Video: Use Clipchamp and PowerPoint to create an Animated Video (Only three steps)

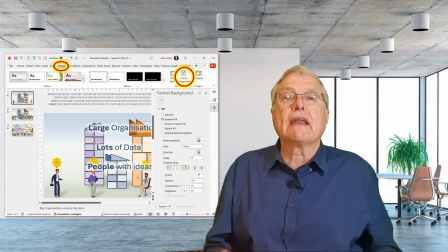4:07 Start by creating a background for all the slides using a gradient fill effect with colors that resemble the sky and the earth. Apply this background design to all your slides.
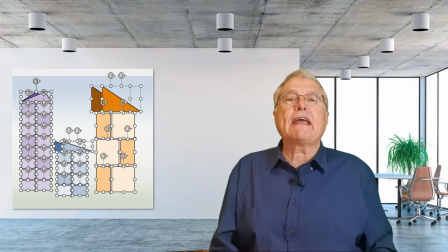4:18 Next, create images of buildings using various rectangles and other shapes to represent large organizations. Ensure these shapes are shaded using the standardized color palette that we selected earlier, giving a cohesive look to the design.
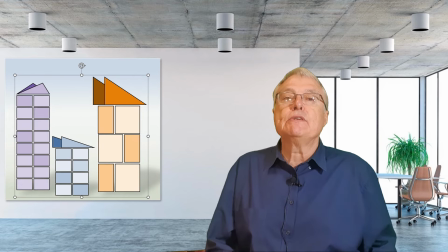4:34 Finally, group all the shapes in the buildings into a single entity for easier manipulation. Whenever you add something to a slide, give it a sensible name by opening the selection pane.
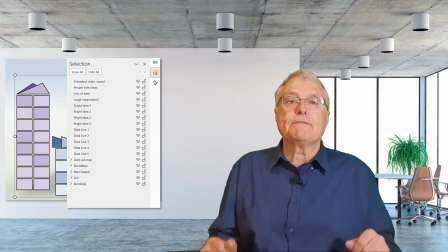4:46 Recognizable names are important when we start working with animations. It can become very confusing if there are multiple items labeled freeform shape and you don't know which shape is represented on your slide. Remember, Alt F10 10 opens the selection pane. Depicting data.
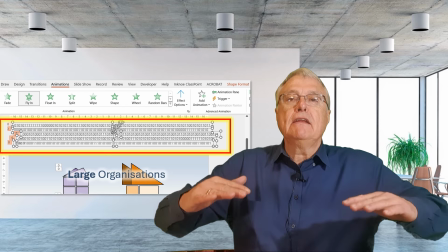5:07 Add zeros and ones above the slide and apply a fly in from bottom animation to simulate data scrolling upwards.
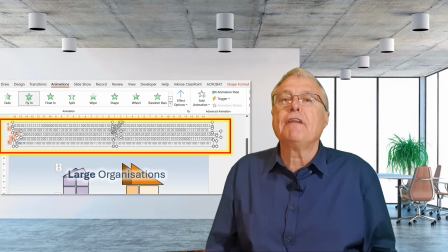5:16 This dynamic effect visually represents the flow of data within large organizations.
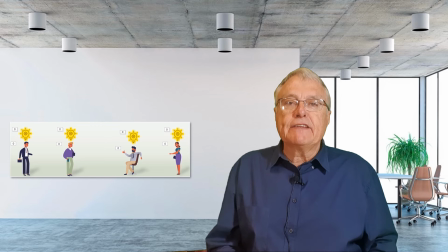5:21 Adding characters and ideas. Incorporate the characters you collected earlier, positioning them around the slide. Add light bulb icons to symbolize bright ideas and include text boxes that echo the narration.
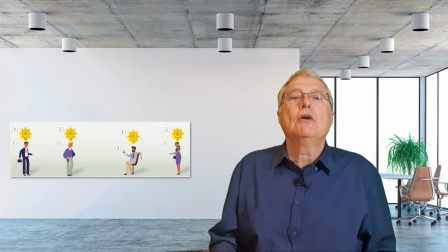5:36 This combination of visuals and text will help convey the narrative effectively.
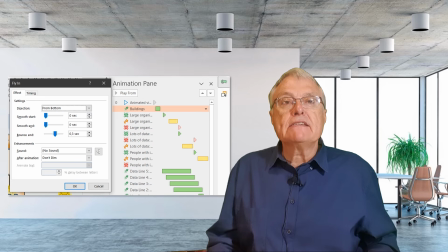5:42 Animating the objects on the screen. Give the buildings a fly in from the bottom appearance effect. Building a little 0.3 second bounce at the end helps to draw the viewer's attention to something new on the screen.
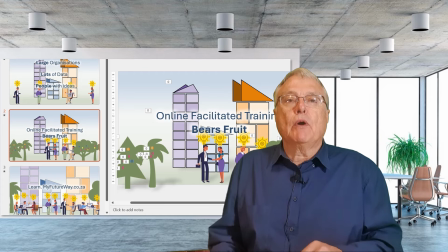5:56 Slide 2. Begin by making an exact copy of slide 1. In slide 2, place the same characters closer together.
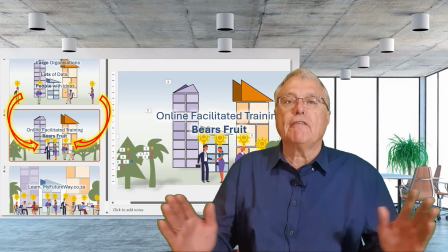6:04 This setup will allow us to create the effect of movement using the morph transition.
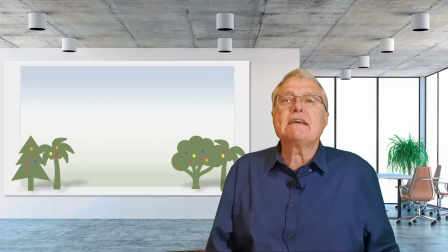6:10 Adding trees and fruit. To symbolize ideas bearing fruit, add some trees. I obtained mine from the icon's shapes. You may have to ungroup the images to get to change colors to your liking.
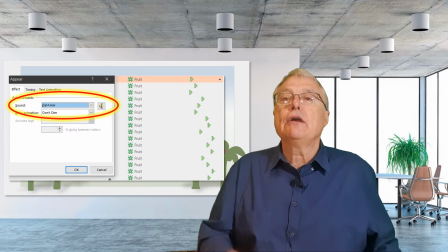6:24 Enhance these trees by adding fruit, which will appear with a popping sound for lively and dynamic effect.
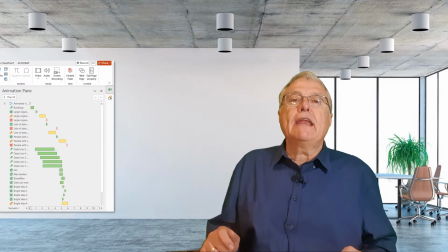6:32 Animating each element. Assign animation effects to each item on the slide. This includes the buildings, characters, trees, and fruit.
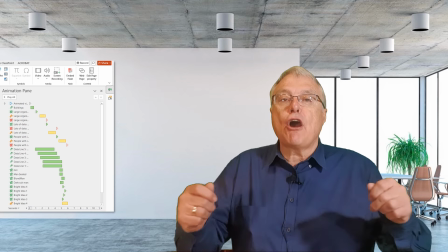6:42 Ensure that every element contributes to the overall animated narrative. Carefully choreograph the timing of each animation to align with your narrative.
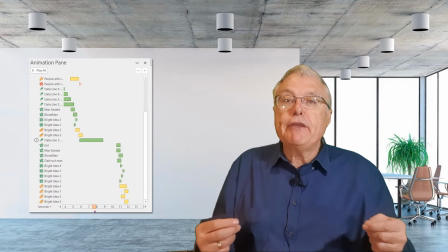6:52 A seamless flow of animations will make your video engaging and visually appealing.
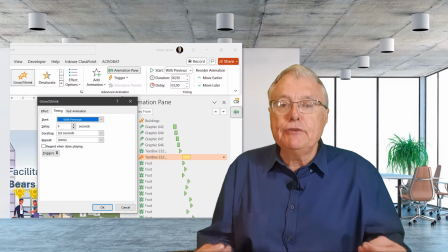6:58 Adjust the timing by either using the settings in the ribbon,
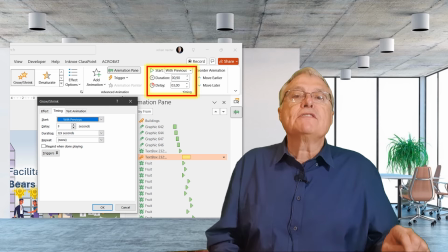7:03 clicking on the drop-down arrow, or selecting effect and options and timing,
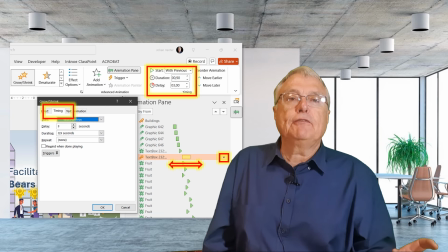7:09 or by dragging the timing bar left or right. Practice timing with slide transitions.
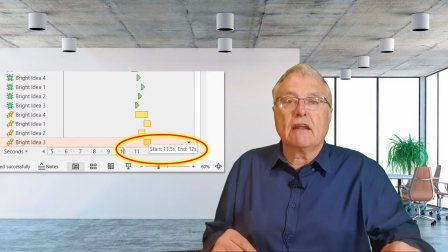7:16 It's crucial to note that the transition to the next slide will depend on the end of the last animation in the timeline.
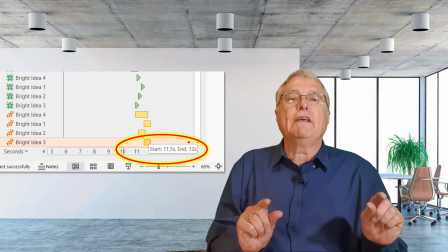7:23 This feature allows you to create precise timing for events, ensuring your narrative unfolds smoothly.
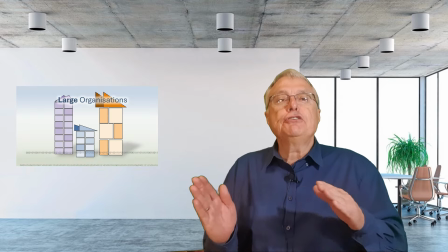7:30 Narrative flow. Throughout the process, ensure that each element contributes to the story that we're telling.
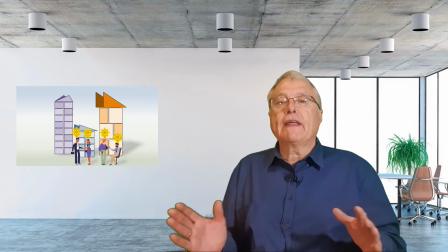7:37 The buildings and the scrolling data set the stage, while the character and their bright ideas bring the narrative to life.
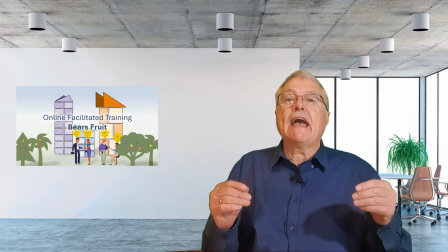7:44 By carefully selecting and animating these components,
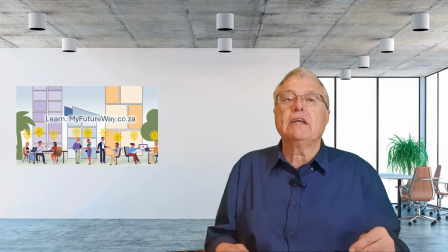7:48 we create an engaging and cohesive animation that captures the idea that we are trying to convey.
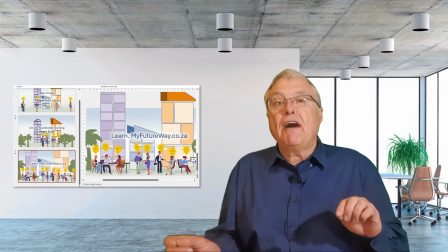7:55 Slide 3. Slide 3 is the final and culminating slide in our animation series.
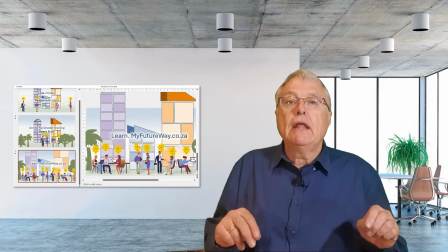8:01 Start by duplicating slide 2 and making the following enhancements.
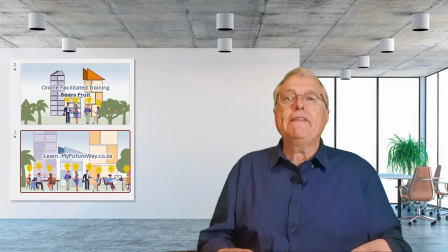8:06 Growing buildings. Enlarge the buildings to create the illusion of growth when using the morph transition.
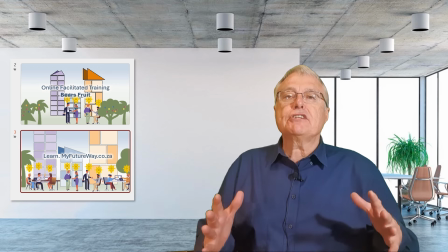8:13 This visual effect symbolizes the expansion and development within large organizations.
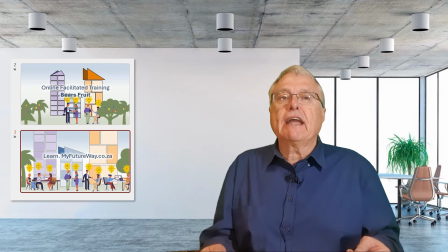8:18 Add more people. Introduce additional characters with bright ideas to the slide.
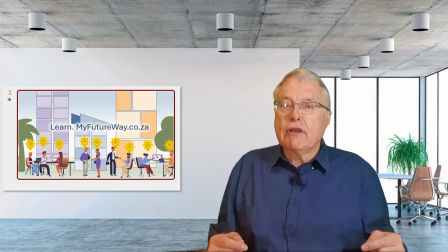8:24 Apply the fly-in appearance effect to these new characters to create the impression of them moving in from the sides, representing collaboration and the influx of new ideas. Increase the size of the trees to emphasize their growth. This reinforces the ideas of ideas coming to fruition.
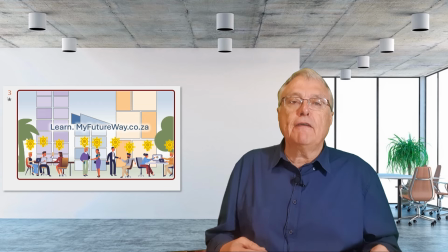8:42 Add the website name, learn.myfutureway.co.za, to the slide.
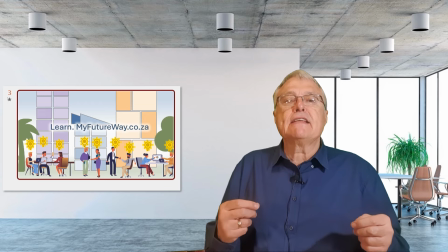8:48 That serves as a call to action and ties the narrative to your online platform.
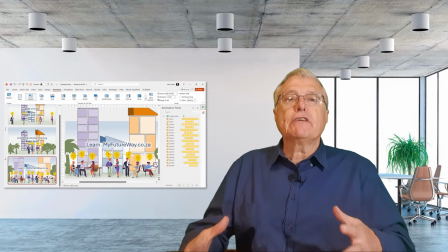8:54 Once all your slides are in place, ensure the morph transition is set for slides 2 and 3.
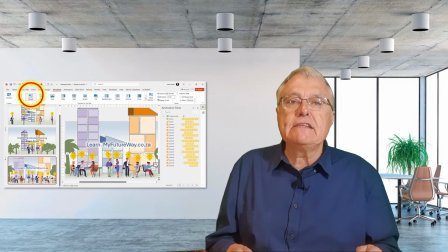9:01 The duration of the morph transition and the various settings for the animated objects determine the speed of the changes. Play the presentation from the beginning to ensure a coherent and seamless animation.
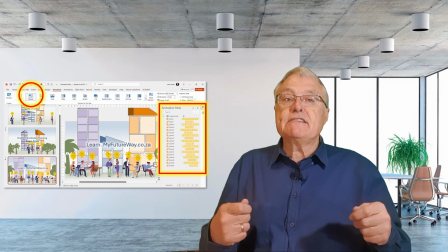9:15 Adjust the timings if necessary to ensure the entire animation
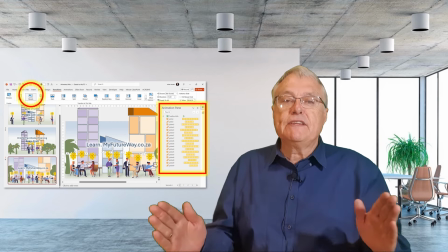9:19 aligns perfectly with the 16-second voiceover narration.
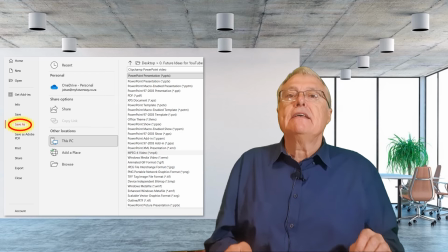9:24 Once satisfied with the coherence and timing of the animation, save the presentation as an MP4 file.
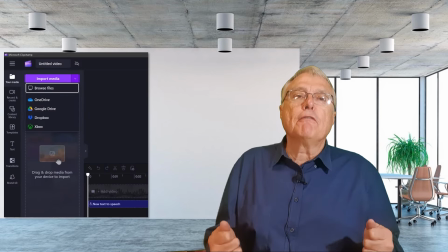9:34 Return to Clipchamp. With a new MP4 file in hand, it's time to head back to Clipchamp. Under the Your Media tab, click to import your freshly created MP4.
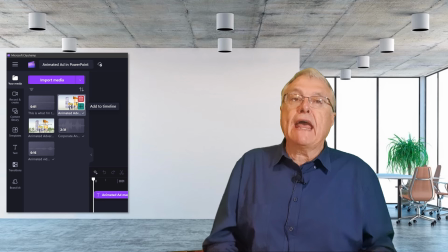9:47 Importing and adding media. Once the file is imported, click on the plus icon to add it to your video production timeline.
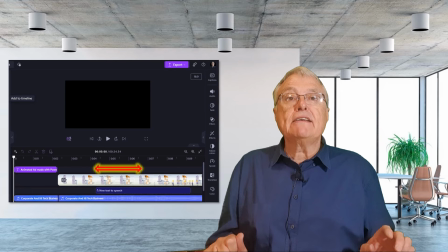9:56 Synchronizing the animation. With your PowerPoint animation on the timeline,
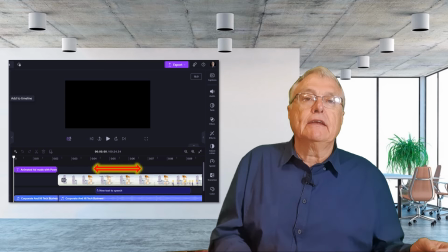10:02 shift items to the left and to the right to ensure everything is synchronized perfectly.
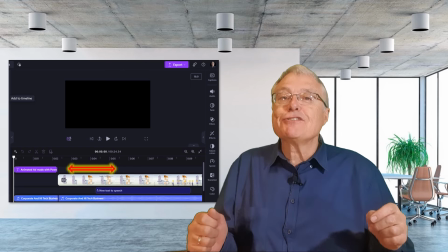10:08 This step is crucial to making sure your visuals align seamlessly with the audio in the narration.
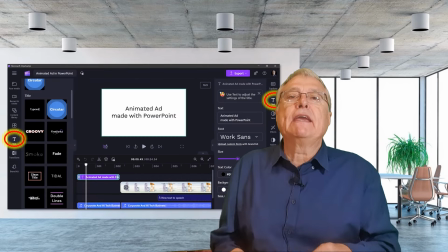10:15 Next, I added a text screen at the beginning to inform viewers about what to expect.
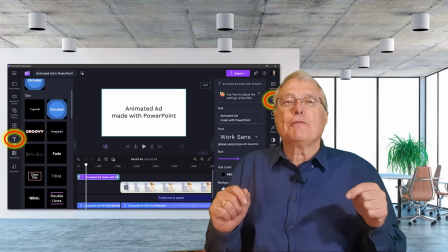10:20 Simply click on text and choose from the rich variety of text options available.
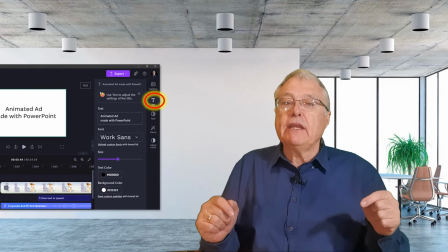10:24 Once you have selected the text type from the library, you can edit the actual content of the text here.
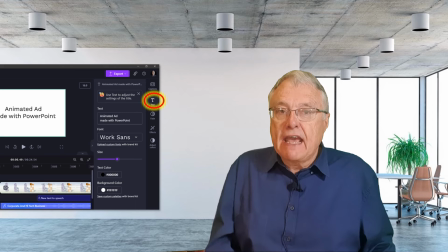10:31 The text screen sets the stage and provides context for your audience.
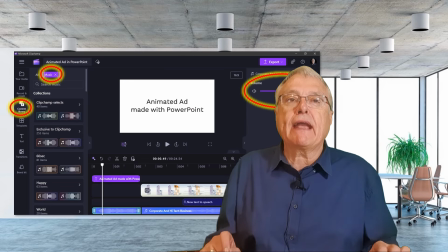10:38 Incorporating background music. Next, I added background music to enhance the atmosphere of the animation. Research shows that viewers form a stronger emotional connection with videos that include music.
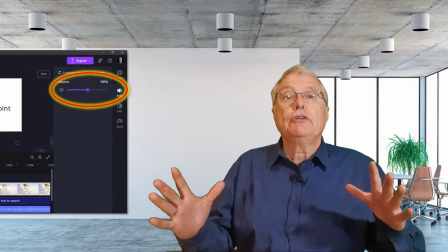10:51 To achieve the desired effect, I wanted the music to play loudly during the first part of the video when the text screen is shown.
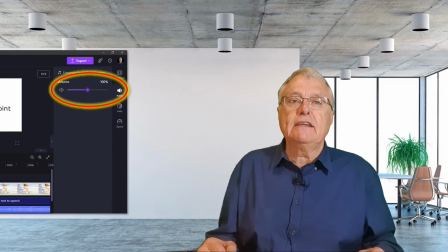10:58 To this, I cut the sound clip just after the text screen and adjust the volume of the two sections accordingly. For the latter part of the video, I wanted the volume to rise again, and I cut the sound clip once more and adjusted the volume to create the perfect balance. Before we export our completed video, I'd like to invite you to make further steps to enhance your skills and knowledge. Redeem your Udemy coupon. Don't miss out on the Udemy course linked in the description below.
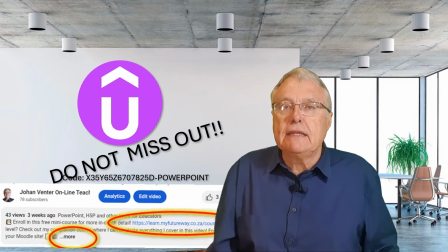11:29 Use the coupon to access in-depth tutorials on PowerPoint animations. By enrolling, you'd gain exclusive access to the exact presentation I used for this animation and many others like it,
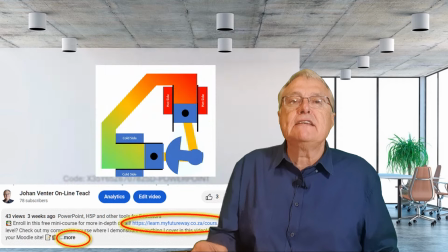11:43 so that you can master these techniques yourself.
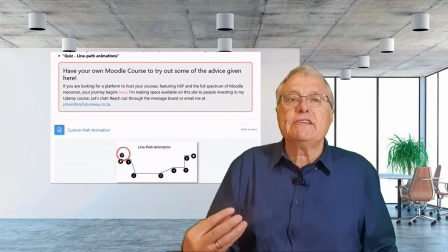11:46 Additionally, I've created a free Mini-Moodle course packed with extra resources and insights to complement what we've covered today.
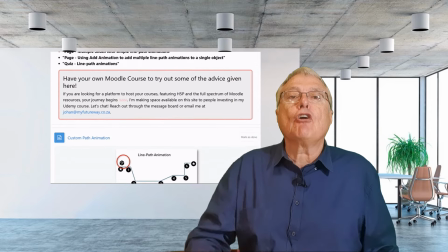11:54 It's a great way to get a taste of the content before diving into the full Udemy course. By joining the free Mini-Moodle course and redeeming your Udemy coupon,
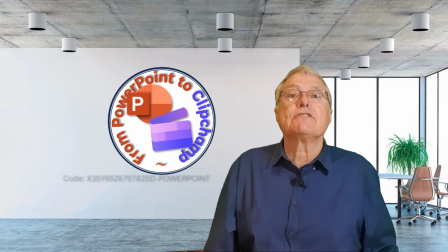12:04 you'll gain valuable knowledge and practical skills to elevate your animation projects to the next level.
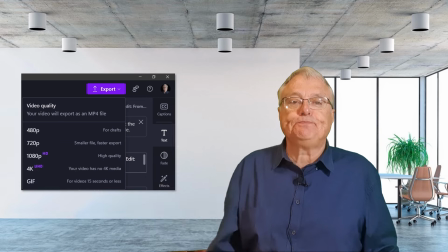12:11 When you complete the course, you will earn this badge. Exporting the final video is as easy as falling from a tree.